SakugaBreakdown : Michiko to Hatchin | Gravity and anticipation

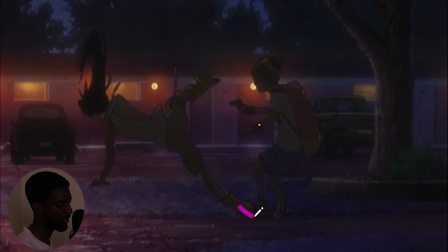712s
And at this point, she sticks out her leg at this point to break the fall, coming down from the lower extremity, and then everything will be caught here at her elbow. And then at that point, see the leg bounces up,
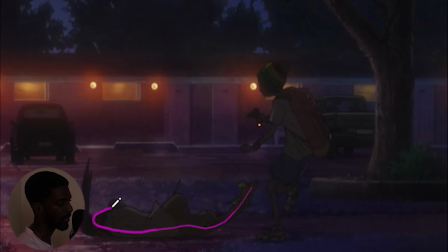730s
momentum, and the energy is being transluted back into the upper body.
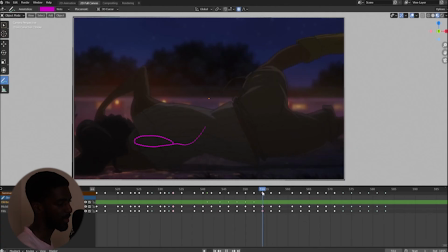736s
And then at that point, wastes no time, 1-2 frames, and then nice 3 frames here just to slow down everything, get that body crunched up as she flips back over.
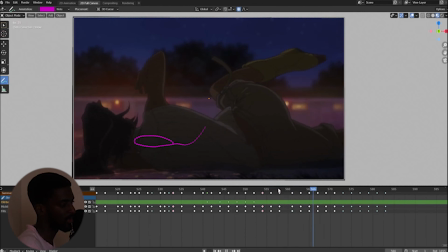751s
And wow, that is nice. That's a nice amount of frames just to show her getting back up, and it just emphasizes so much realism. Gets her hand back into position to lift her upper body up, and that's when she realizes, well, that's messed up.
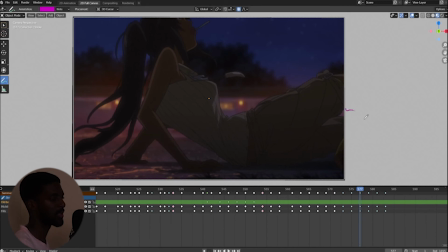767s
And here's another definition of or another example of frame interpolation here, where the initial drawing was her in this position, Michiko in this position.
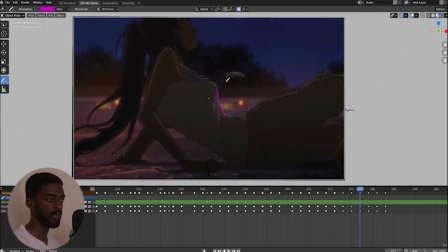782s
And to show everything is still lively, everything is still moving, the hair is still moving, because she popped up at this moment, and everything, even the necklace, will be still layered onto her chest.
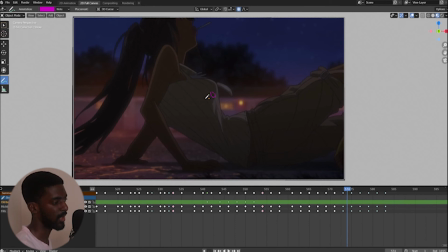796s
But once she stops, that momentum is still going on the necklace. So the energy is transferred from her body into the necklace, and the necklace will lift up and come back down, actually stopping in the air at this moment,
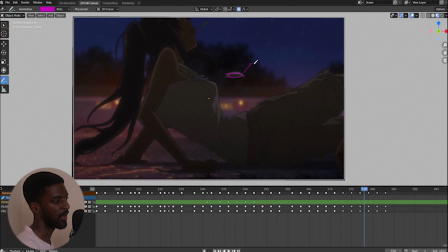813s
because the energy is being transluted or dispersed now into the atmosphere and the surroundings around it, and fall back down hastily at that moment.
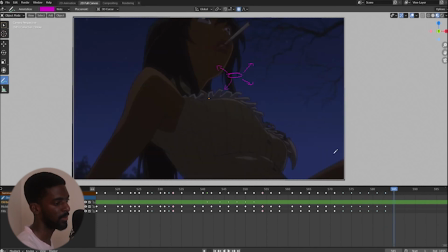828s
And at that point, it would have been nice if he, let's see if it actually animated. Yeah, it would have been nice if he had continued this falling down and it just dangles there, but hey.
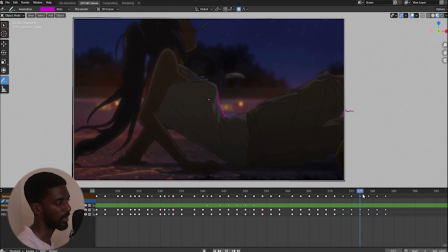840s
And explaining the hair as well, the hair also comes back down as everything in this frame is still, or everything in this photo or this drawing is still. So what would happen is you would have one picture or one drawing,
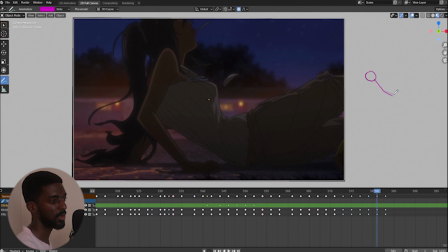857s
take for instance one drawing as one layer, and then you'll have the second layer now, or even the third layer as the hair, and the second layer will be the necklace. The first layer will stay constant.
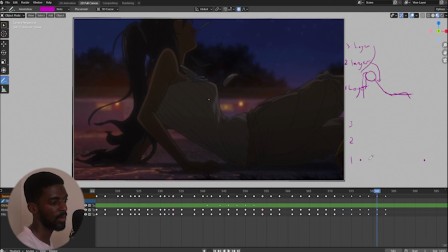875s
So we'll draw a keyframe there, and we'll draw a keyframe there, and we'll say all these will stay constant throughout that. And then we'll have the keyframe here, still having that one drawing,
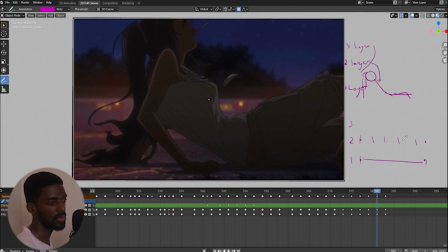890s
but this will be the necklace, and we'll go ahead and add those on 2s, and even the final one on a 4 or a 5. Just to indicate that falling and hitting the chest. And we'll even implement that with the hair as well.
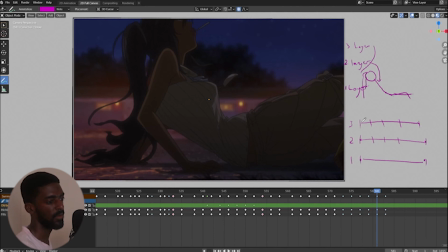905s
We can even copy the same format that we did for the necklace. But that still frame, that drawing right there will remain. That will be the benefactor, or that will be the principal, while everything else is being drawn on different layers. But that was it. This one was nice. This one shows true understanding of anticipation between each kick, gravity, and frame management. Once again, sound design was great as well, and frame interpolation as well. But hey, that's it for this video. Thanks again for watching. Go ahead and leave a like. Go ahead and leave a comment down. And if you want some more, I'm still going to put out more anyways.